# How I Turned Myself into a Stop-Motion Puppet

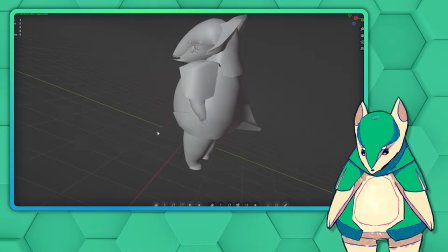[8:17]
All this came together to make something that would be terrific for a horror short about a stuffed animal that gets possessed by a demon of non-Euclidean geometry.
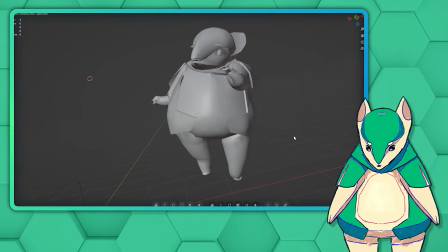[8:25]
But I didn't need it to be perfect, I just needed it to be a baseline.
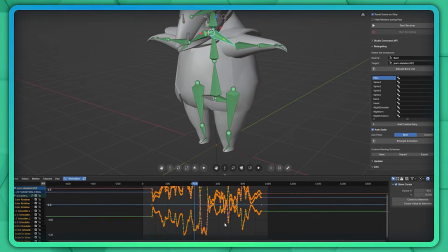[8:28]
With Blender's graph editor, you can see the rotation and position of each bone in each of 3 dimensions plotted out as a graph called an F-curve.
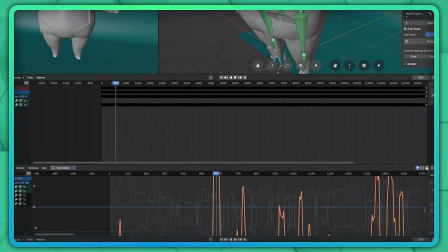[8:37]
And with some effects and modifiers, I could fix many of the problems I had with my motion capture.
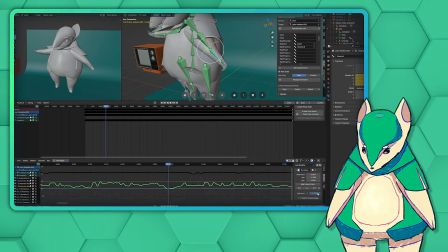[8:42]
For example, this arm is just a touch too zany for my taste, so to rein it in,
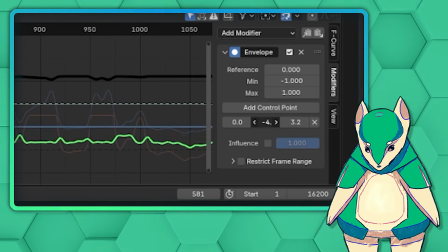[8:47]
I used an envelope modifier to slide the entire graph up and down until I had a baseline that made more sense,
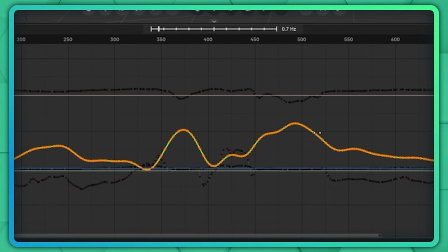[8:53]
scaled it down and smoothed it out a bit to reduce some of the unintentional erraticism from the struggling motion capture,
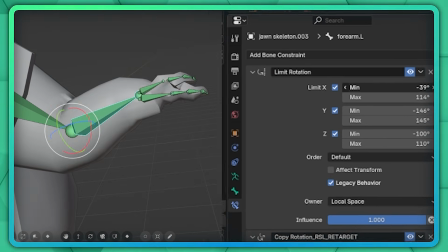[9:00]
and added constraints which stopped the bone from moving past a certain point.
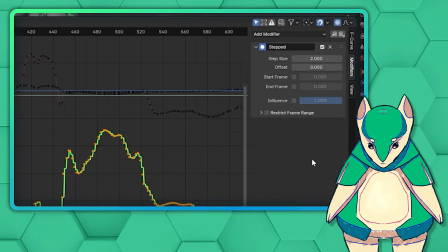[9:04]
Once I was happy with the graph, I added a stepped interpolation modifier, which is simpler than it sounds. It just takes those smooth curves and turns them into discrete steps every few frames.
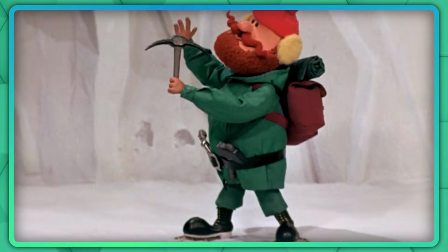[9:14]
This is what gives it that jerky stop motion look. I think most Rankin Bass stuff is animated on 2s, but after some experimentation,
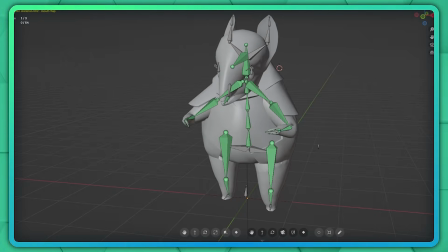[9:21]
I did 3s for some of the smaller details, and I settled on a step every 4 frames for those broad motion capture movements,
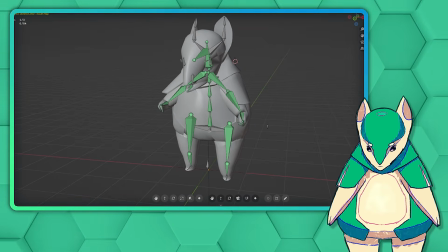[9:28]
just because the underlying movements are too smooth and, most importantly, too constant.
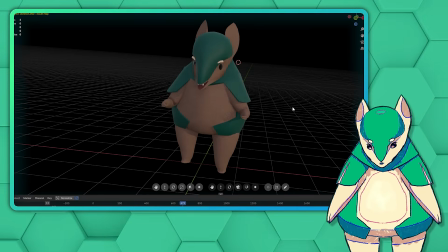[9:33]
It needed some extra help to get that jittery feeling,
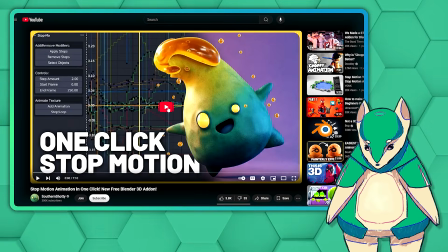[9:36]
and that's just what ended up looking the best to me. I used Southern Shoddy's Stop-Mo plugin for this, which I'll also link in the description,
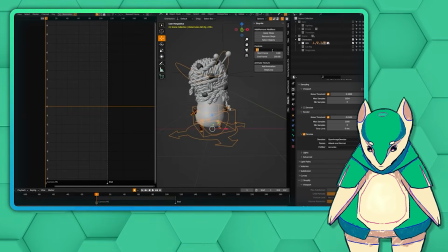[9:43]
and which makes it a little quicker and more convenient, but all it's doing is applying that stepped interpolation modifier across the entire armature.
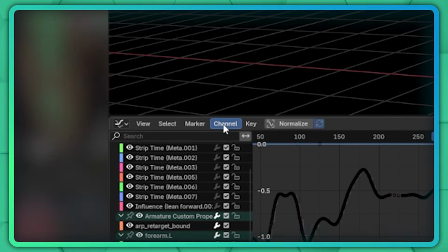[9:51]
Finally, once I was happy with the general shape of the graph, I could bake the F-curve,
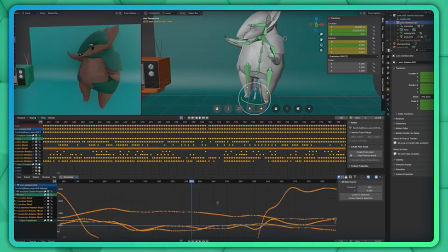[9:56]
which turns it into individually editable keyframes, so I could go through and manually fix any random little glitches that were still there.
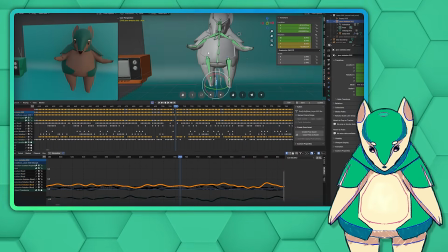[10:03]
For anyone who is following along, note that this step is destructive, so make sure you're completely done with the previous step and ideally make a backup first.
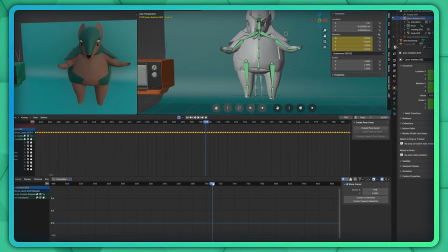[10:11]
I repeated this process for basically every part of the armature that moves,
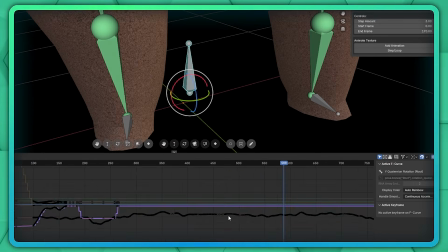[10:15]
and locked the base rotation of the model in place completely as if its feet were nailed to the floor, and got something that's at least closer to what I was looking for.
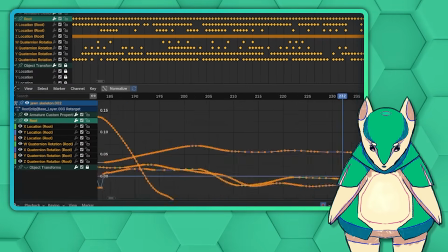[10:23]
It still looks a little floaty, and by reining in all those glitchy bits, I also ended up compromising the expressiveness of the motion.
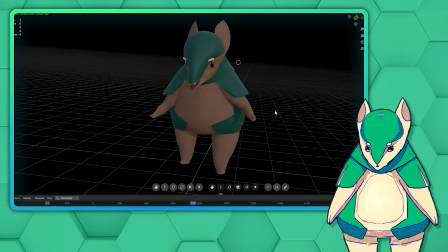[10:30]
It's all much smoother now, but everything looks quite stiff with a very limited range of motion.
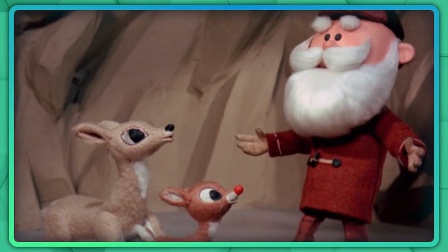[10:35]
Luckily, that look actually works really well for this project, because it mimics the limitations that Tadahito Mochinaga and his animators faced with
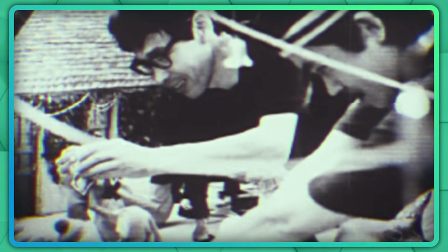[10:43]
puppets posed with lead wire that was literally stiff and had a limited range of motion.
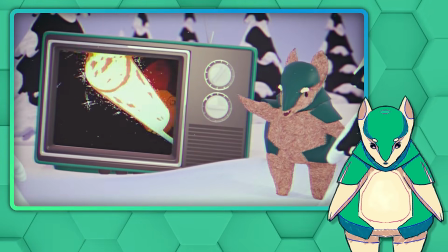[10:48]
But if I were to do this process again and go for a different style, I would definitely try to get better motion capture data and not have to manipulate it so much in post.
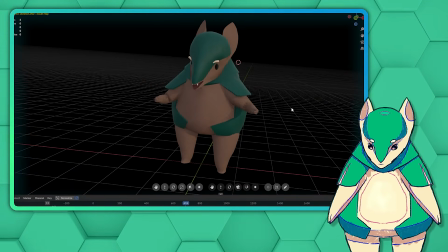[10:57]
Now I had a baseline for the general gestures and gesticulations that make the model feel alive and fill in the gaps, which would have taken ages to animate manually.
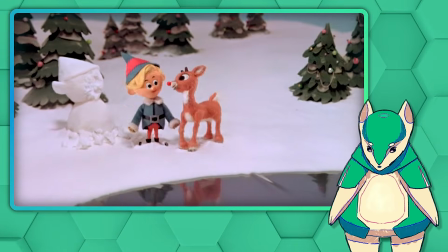[11:06]
But it's still miles away from looking anything like Rankin Bass.
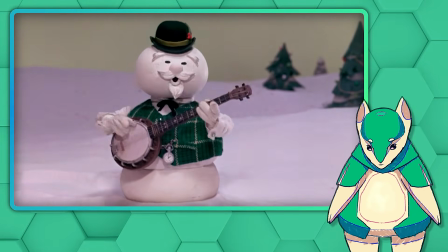[11:10]
What I needed now was some actual animation done by hand, which there's really no substitute for.
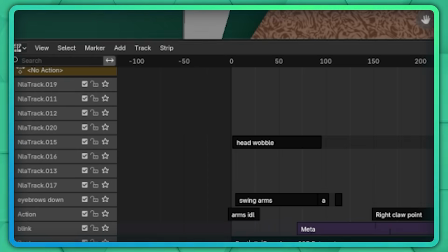[11:15]
Luckily, the non-linear animation timeline lets you stash little pieces of animation
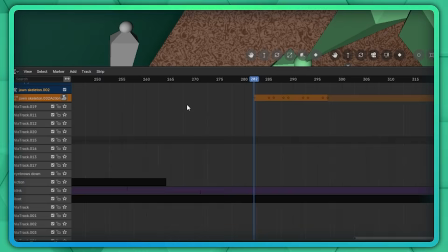[11:20]
individually and layer them over each other without affecting the other pieces underneath.
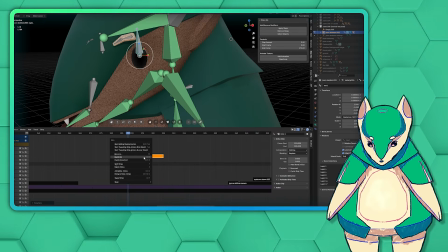[11:25]
With my horrible mocap setup and non-human model, I wasn't able to control the head or face at all,
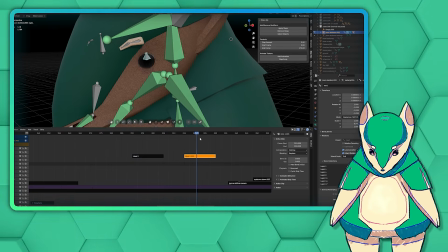[11:31]
so I made some stock animations for blinking, head rotations, and eyebrow movements, as well as a handful of gestures,
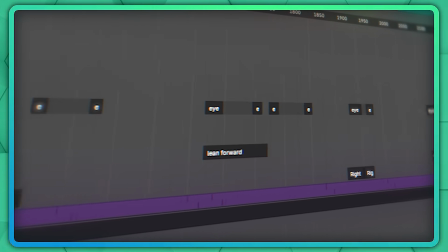[11:37]
and duplicated them several times, combining them in different ways across the timeline, trying to match what I was talking about as best as I could.
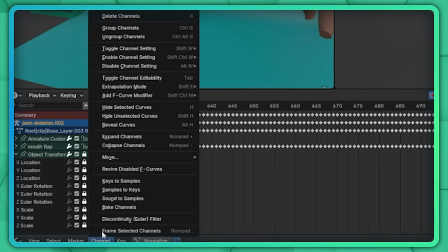[11:44]
The mouth still isn't moving though, and this is my favorite part. With a feature called Bake Sound to F-Curves, which has since been renamed to Sound to Samples,
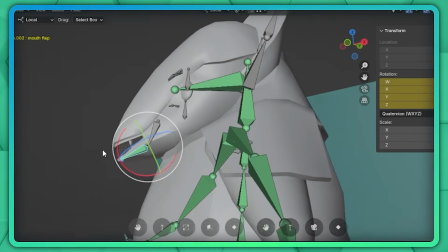[11:53]
you can take an audio clip and convert it directly into motion. So I took this jawbone, baked my audio file to its X rotation value,
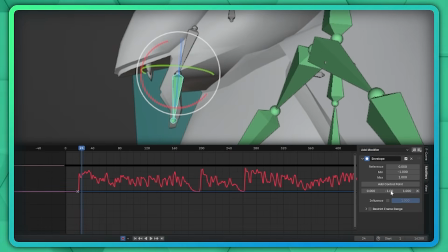[12:01]
then like before used a slew of modifiers to make it so it mostly just flaps between an open and closed position,
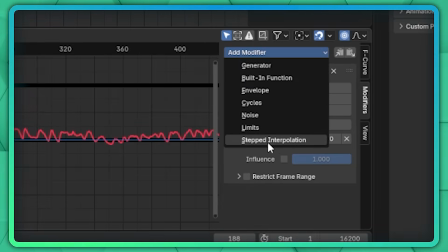[12:07]
based on whether there's sound coming out of my real life noise flap. It's a little janky.
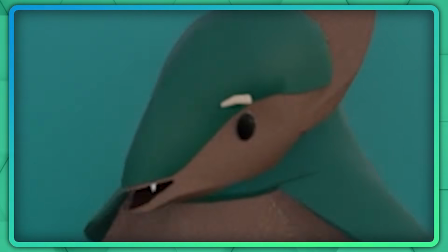[12:13] Around the holidays, it's a tradition in my household to sit down and watch one of my favorite anime.
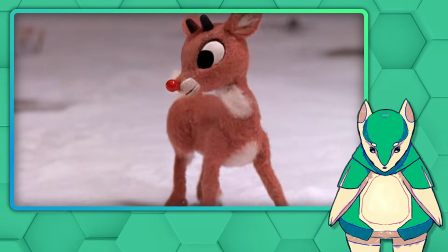[12:18]
But I looked closely at a bunch of scenes from Rudolph for reference, and well, it actually matches up pretty well.
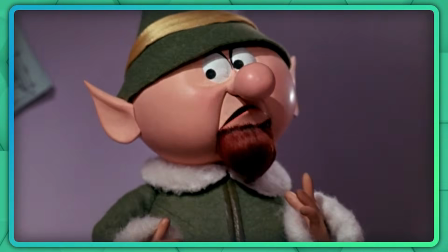[12:24] Good grief!